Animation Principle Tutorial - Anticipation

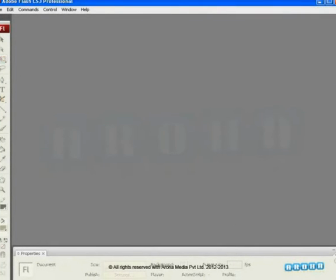0s
Hello and welcome back to the Aroha Media video tutorials. In this video, we are going to get introduced to another animation principle.
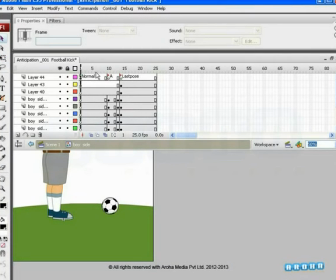11s
This is called anticipation. So let's move ahead with the video. We have an example that we are going to watch. You don't have to treat this video as an assignment, but have to just observe and understand what this basic principle is.
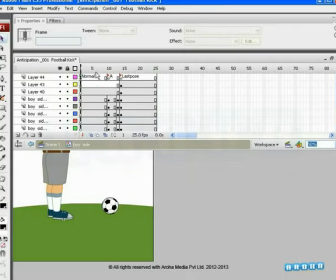27s
So, let's start to know the importance of the principle of anticipation Here, we have a character standing with a football in our first pose Now, the second pose shows the character kicking the football See the action when we use only the first and last poses Now,
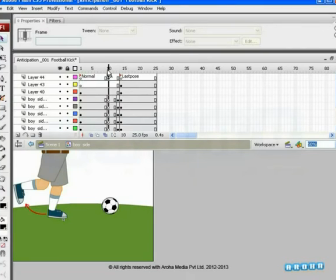48s
let's see what happens when we add an anticipation pose to the action In the anticipation pose, we'll see that the character's leg is held up and moves backward or in the opposite direction to the action and so this acts as a preparation before the action.
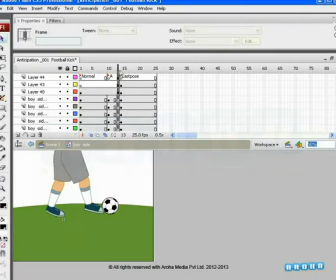67s
This backward motion is anticipation. For every action, there is one preparatory action which is called as anticipation. Observe the effect of the action after adding the anticipation pose.
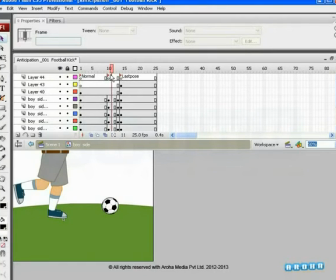82s
In this file, we are using only the key poses in order to understand the importance of anticipation before any action. So, we do not have proper timing or the in-between poses for the complete action.
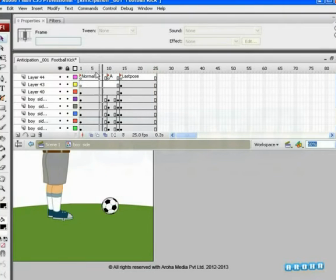97s
This video was created only to introduce you to the principle of anticipation and make you understand the importance of anticipation pose. So, for effective output, you can adjust the timing and add more in-between poses in your project files
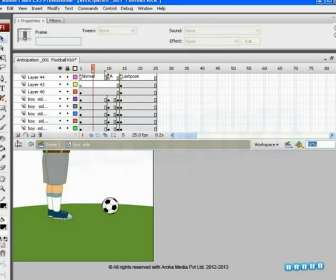115s
A properly timed anticipation can enhance the action Here, the character takes his leg backwards That is, anticipates to build up the energy to swing the leg and hit the football Thus,
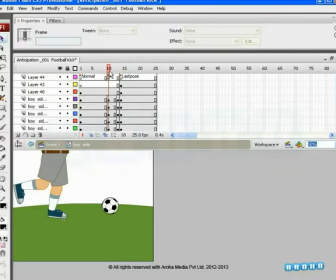130s
anticipation adds realism to the action so start with your own file and create any action along with its anticipation pose in
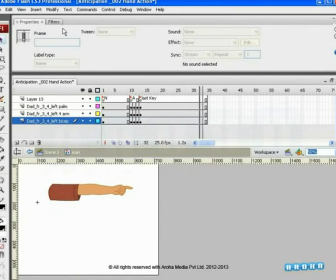143s
this assignment you will go through a hand action with an anticipation pose you can observe and study this basic principle with the help of this video tutorial
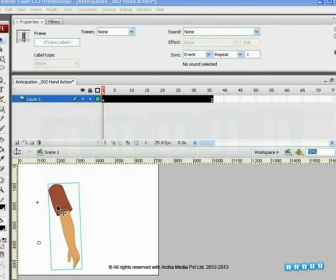153s
later on you can apply it to any other animated action of yours here's a hand ready with us on the stage which will be pointing to the object let's get inside and check out the first and last pose
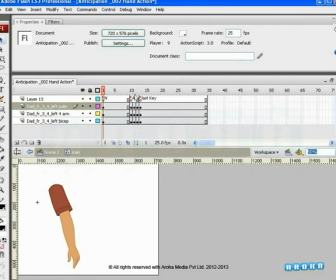168s
first pose is a normal pose and on the last key the hand is pointing if you just play the first and the last key you'll realize that there is something missing in the action now let's see what that missing element
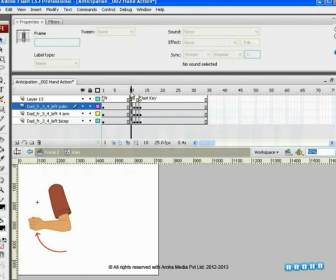184s
is now let us add the anticipation pose now play these three key poses including anticipation pose and see the difference anticipation means the movement which prepares the audience for an action the character is about to perform check the movement playing
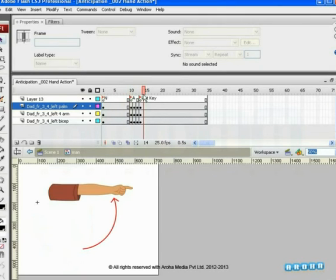204s
first pose anticipation pose and last pose for better movement we have already added two of the in-between drawings between the anticipation and the last key pose you have to keep the onion skin on
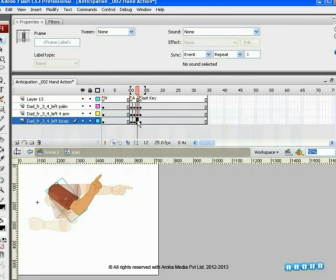218s
to create the in-betweens you can add as many in-betweens as you need for that particular action you might be working on. Anticipation is adding realism to the action.
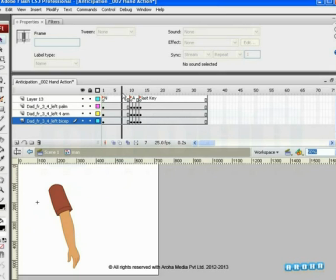232s
Anticipation is not only used in animation, but you will notice that it is used in live action and especially in theater acting. So, go ahead and create some of your own files practicing this important principle of animation.